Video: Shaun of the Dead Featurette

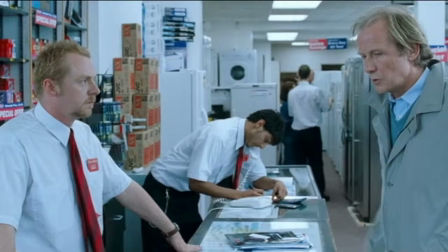You've got red on you.
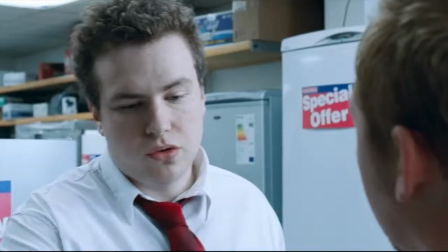You got red on you.
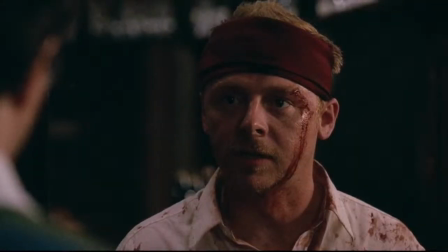Hello, mate.
The red ink is a play on blood and makes his shirt become a little more grittier.
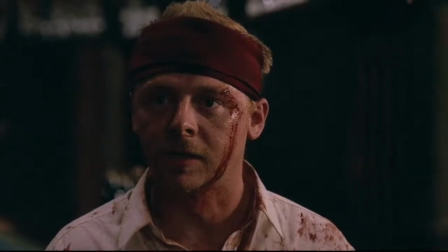Eventually, his clothes and face become stained with the blood of the zombies he has killed, which Wright uses to highlight Shaun's new awakening and strength.
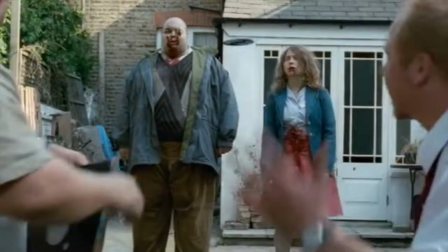Now, some of these are limited. What was that? I think it was Blue Monday.
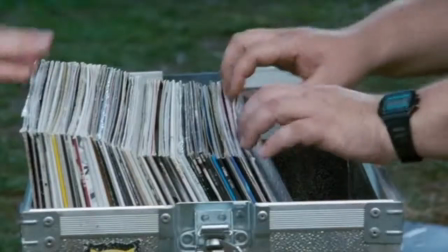Props are a major tool that are used to define expectations of the horror genre, the weapons especially.
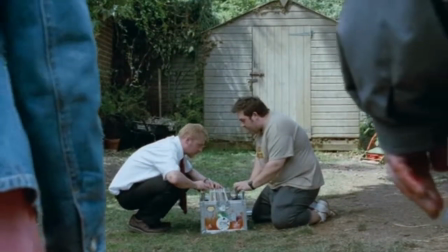One of the first weapons used by Shaun and Ed to kill zombies are music records.
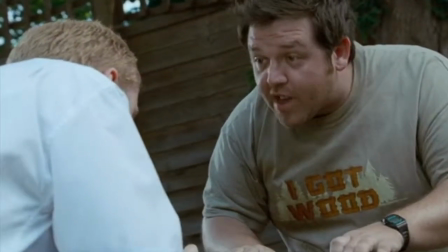As they throw the records trying to aim for the zombies' heads, Ed stumbles upon one of Liz's records and throws it immediately,
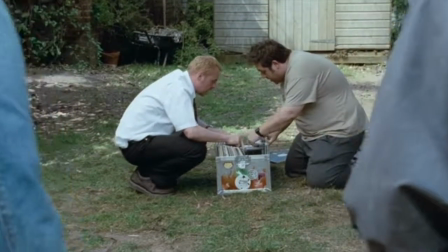since Liz and Shaun had ended their relationship and it means nothing to them any longer. No. Shaun and Ed then go to their shed where they find a cricket mallet and a shovel.
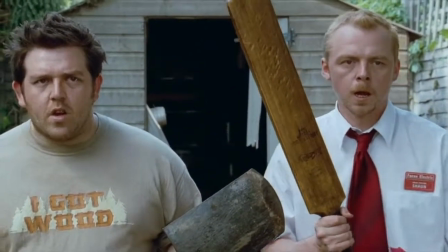Wright uses these two objects as weapons because although they are practical, they seem the most unlikely weapons a person would use in a stereotypical zombie apocalypse,
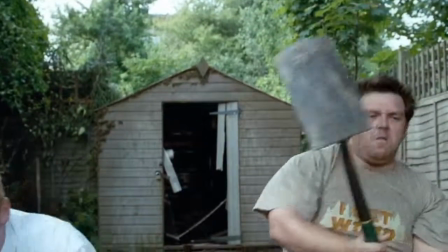thus making the horror genre a little more comedic and defying of audience expectations.
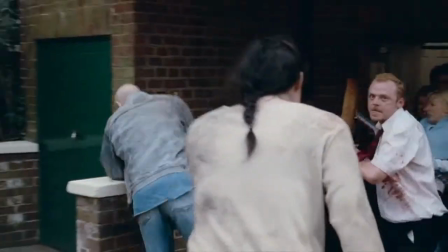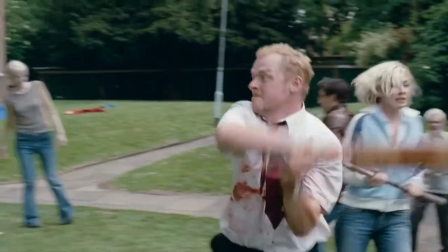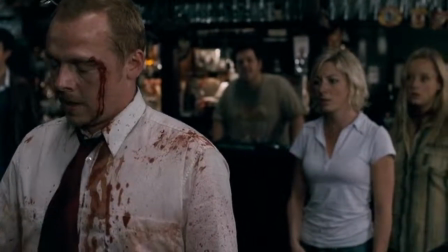Why don't you just shoot him, man? Ed, for the last time.
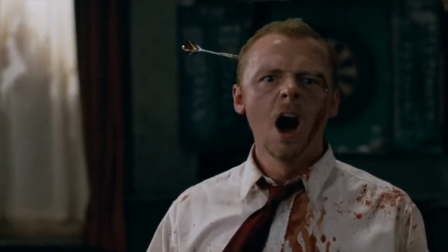I fucking knew it. What did I tell you? Big Al was right.
The Okay. gun, a seemingly more appropriate weapon for the typical zombie horror film,
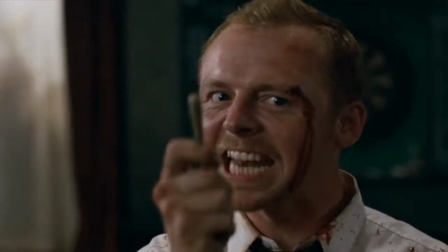is seen by Ed at the beginning of the film, who believes it works, as opposed to Shaun, who doesn't believe it.
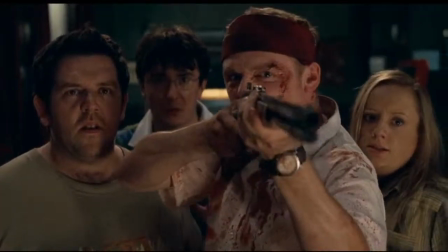At the Winchester during the final battle scene, Shaun uses it as a blunt object.
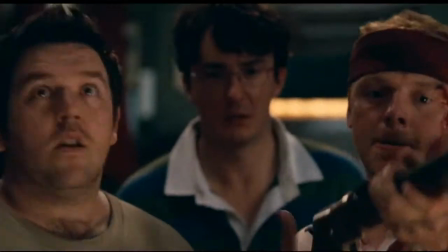However, Shaun is proven wrong and begins to properly use the gun in a way that mostly everyone uses a rifle, by shooting it, trying to kill as many zombies as possible.
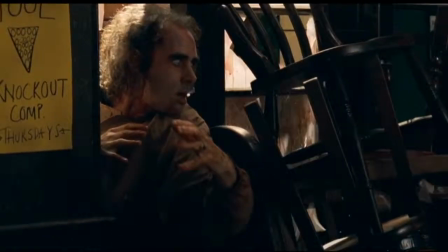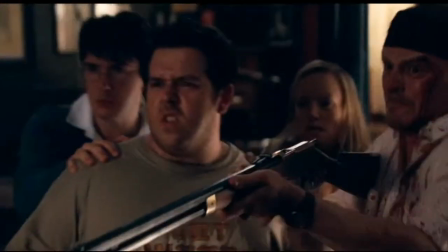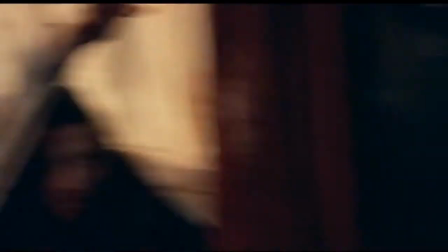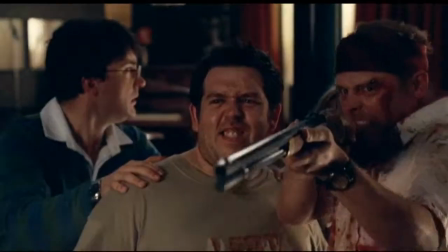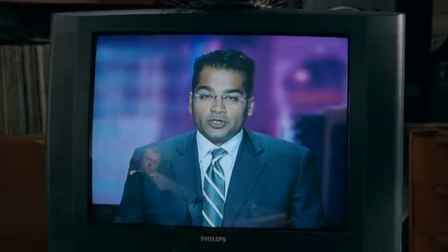Although no one official is prepared to comment, religious groups are calling it Judgment Day.
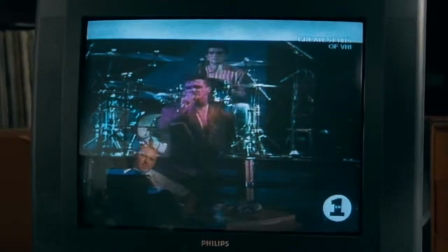There's Another prop that is essential to the narrative is television.
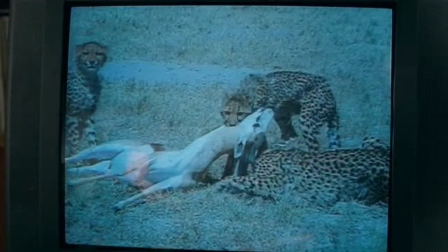Wright uses television sets as a comedic gag in order to give the audience background information about the world the film is set in,
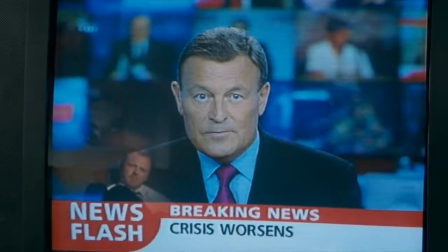so they can better understand the circumstances the characters are currently under.
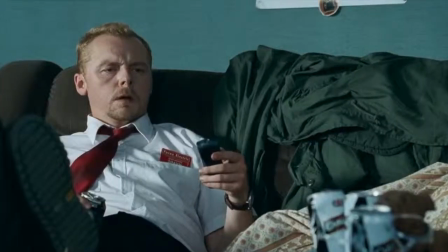The first instance is when Shaun is slipping through the channels, and each channel gives a piece to the bigger puzzle, warning that zombies are on the way.
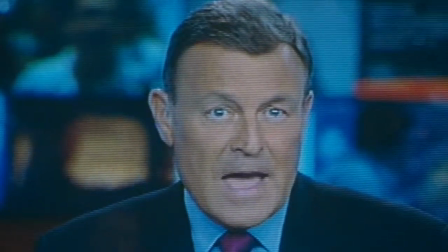Between those committing the atrocities, and perhaps more alarmingly, The entire family. It's all coming right up on Zombies from Hell.
6 months on, and to many, the events of Contrasting with the end,
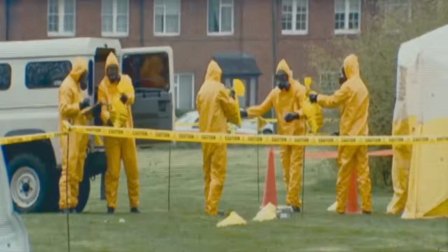where now Liz is watching television 6 months later and flips through the channels where each channel is giving a snippet of life in London after Z-Day.
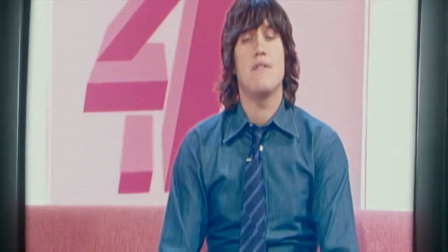removing the head or destroying the brain. Incredible. It's exciting now to have a top band with us talking about their work for the charity Zombie called.
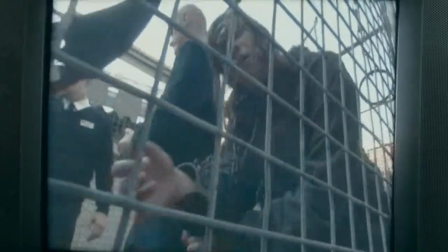The fact that the mobile deceased retained their primal instincts make them ideal recruitment for the service industry,
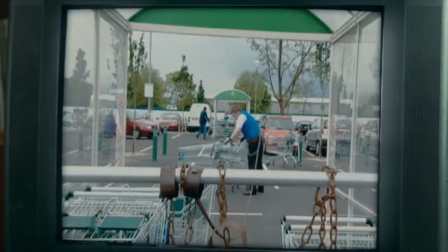as well as proving themselves useful in other roles, such as...
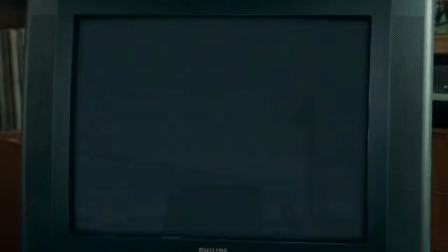Edgar Wright plays with comedy and horror throughout the Shaun of the Dead, using different stylistic techniques, such as editing, mise-en-scène, and sound.
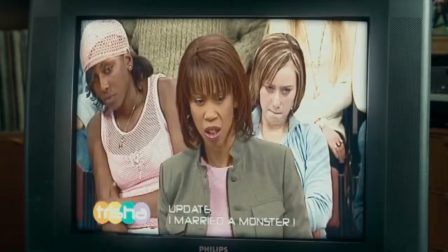However, it is not a direct parody of the genre, as Simon Pegg explains.
Be a Mickey take or in any way irreverent.
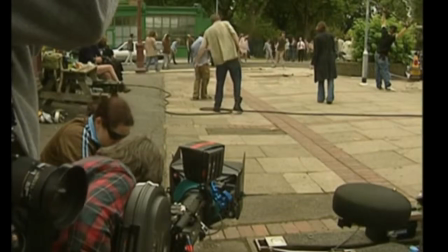The whole idea was that the horror aspect of it was totally true and faithful to the source material.
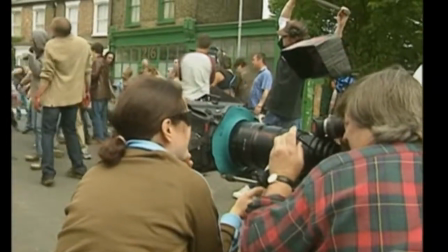Otherwise, it wouldn't have worked. We weren't making a comedy zombie film. We're making a film which is a zombie film and a comedy.